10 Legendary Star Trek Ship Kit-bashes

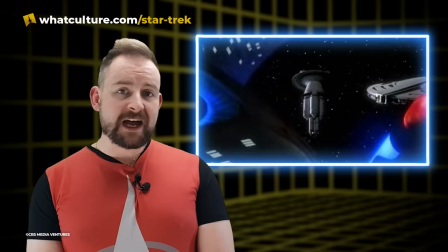The Challenger class, so named by designer Ed Miyarecki, was named after the space shuttle,
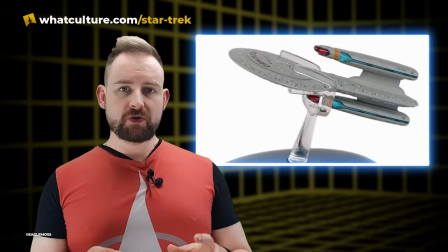and it was unique among Starfleet starships at the time that the two nacelles were not perfectly in line with each other.
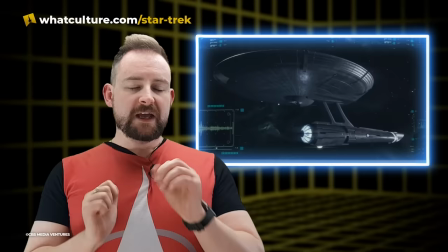This technically broke Gene Roddenberry's rule of line of sight.
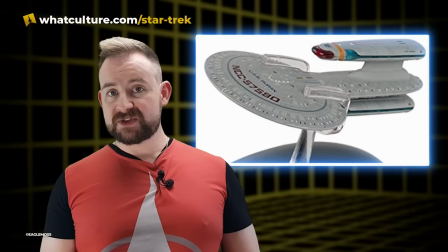In fact, Miyarecki originally designed the ship with only one nacelle,
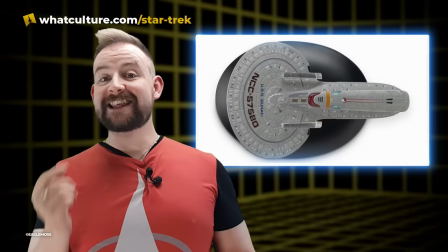but Mike Okuda would go on to suggest that maybe adding a second one would help to fill out the overall design.
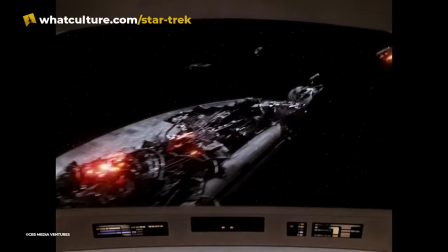Okuda then said that actually he regretted that bit of advice because it
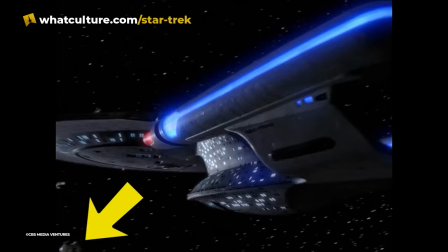made the ship look a bit like a lollipop. The Buran was one of 39 vessels that were lost at Wolf 359,
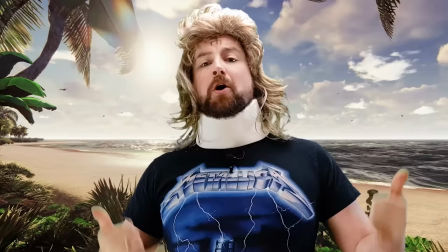and you can see it as the Enterprise slides into the field of destruction in The Best of Both Worlds Part 2.
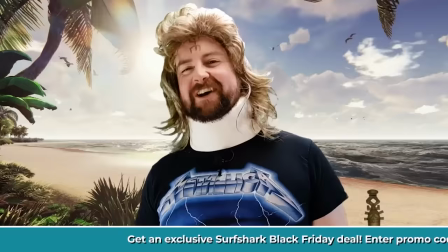What up, my dudes? It's Chad Tarka. Some people think I might be a famous meteorologist.
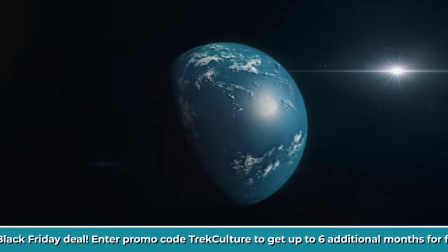I like to think I'm just a friend of the weather. Right now, I'm back on Risa looking after my mom, and I'm about to head out there again.
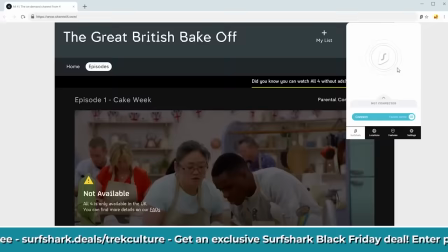I really want to watch season 19 of Love Dex. So, of course, I turn to the totally bodacious VPN, Surfshark.
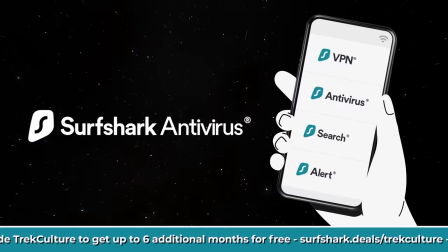No matter where I am, I can watch geolock shows at the press of a button. Space is disease and death, wrapped in darkness and silence.
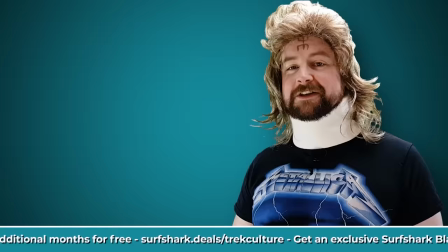But Surfshark's antivirus program keeps me totally tubular.
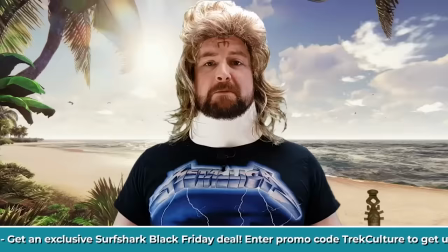And their righteous online security means I can keep my research private before publication.
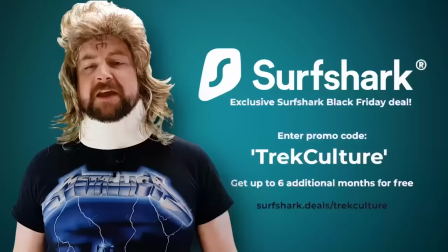My dudes, the risk is zilch, and Surfshark offer a 30-day money-back guarantee.
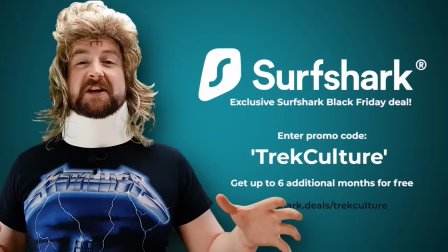And as you're all friends of this fine institution, TrekCulture, they're gonna give you an exclusive Black Friday deal,
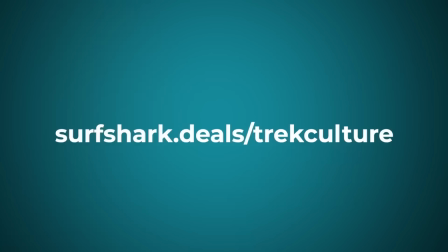which is 6 months free, if you go to their site and use the code TrekCulture,
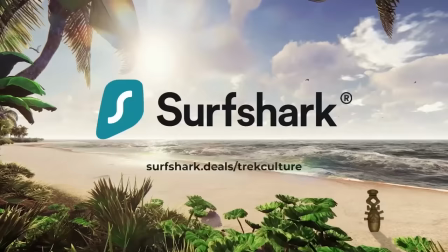surfshark.deals/TrekCulture. You know it's rad when it comes from your friend Chad.
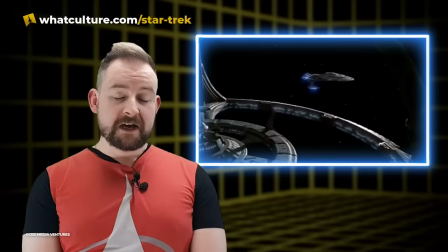Number 6, the Jaeger class. I'm not gonna lie to you folks, I hate this ship. I hate it. And because of that, I'm kind of delighted to have the model.
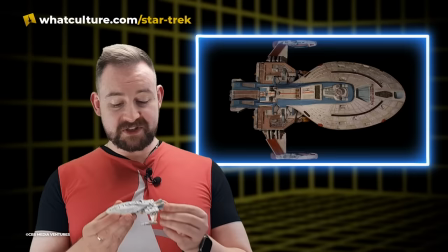I mean, look at it. The model was designed by Gary Hutzel, and it was actually praised by Mike Okuda because,
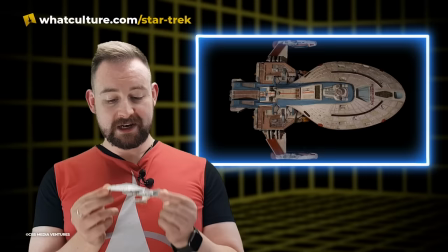I mean, whatever else you want to say about it, it is an immediately recognizable silhouette.
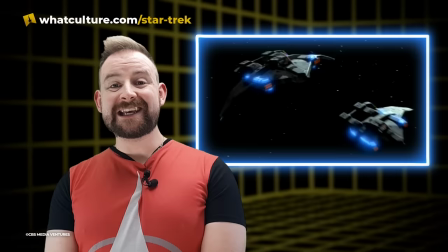Like, you look at this and you know it's not an Enterprise. The model was built from commercially available Voyager and Mackie Raider model kits.
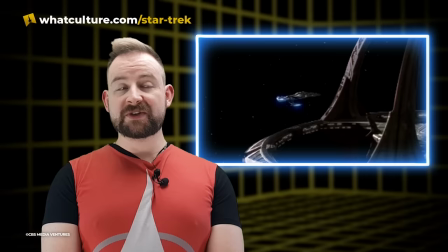It was often seen then in various episodes of Deep Space Nine as a ship that was lazily floating by the station. Now, this was never shown in a close-up, high-definition way, so if we ever do get around to that long-fabled remaster of Deep Space Nine, you have to wonder.
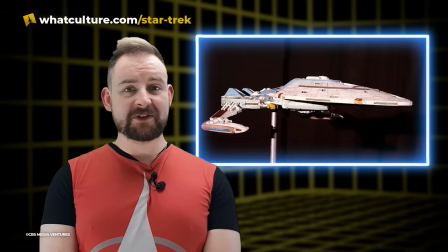I can appreciate the absolute ingenuity of taking these two ships and sticking them together and throwing them in the back. Doesn't mean that I like it.
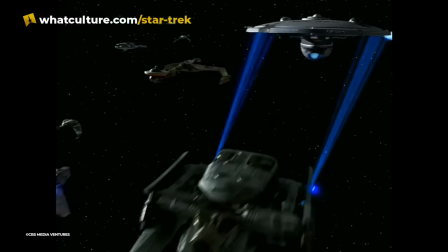Number 5, Curry class.
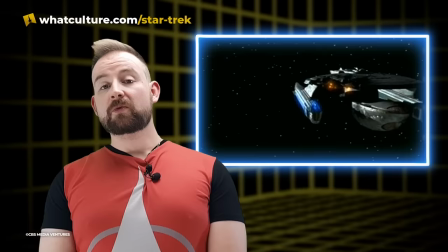The Curry class that was introduced in another of the ships introduced in Deep Space Nine's A Time to Stand was named after famed artist Dan Curry.
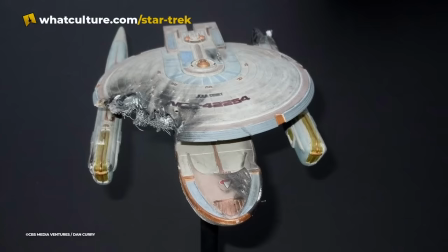He designed the ship to be one of the fleet that was limping its way back to Federation space with their tails between their legs.
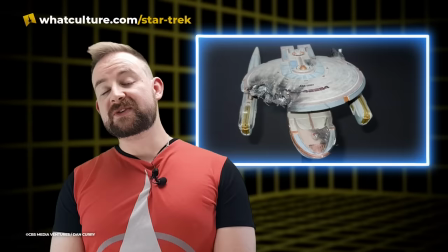He came up with the kit bash for the Curry class in just a few hours, raiding the boxes of model kits and coming up with pieces of Excelsior and Miranda class ships.
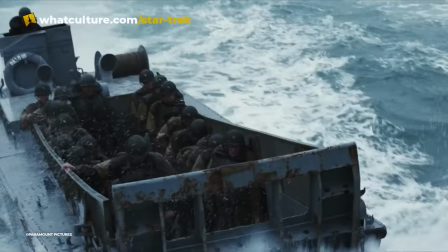For the overall shape of the vessel, he took inspiration from World War II landing craft.
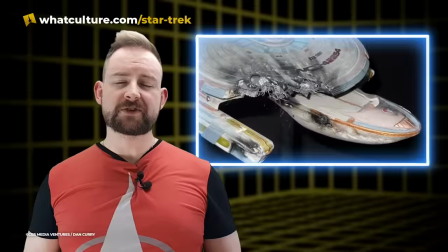This is, they had the engines toward the back, the saucer section there, but they had the shuttlecraft, or the shuttle bay, right up the front.
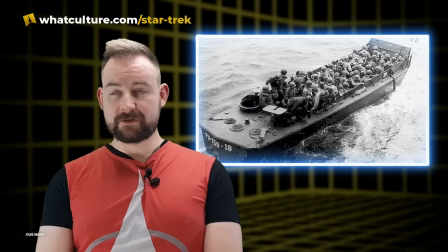So think of those landers on D-Day, where the front drops down and, well, unfortunately, a lot of people never came home again.
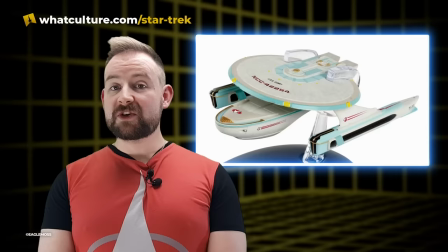Now, despite this ship only being on screen for seconds, it was one of the ones that Eagle Moss commissioned for their collection.
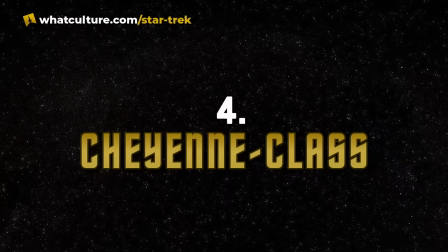I have to say, I really like it. Number 4, Cheyenne class.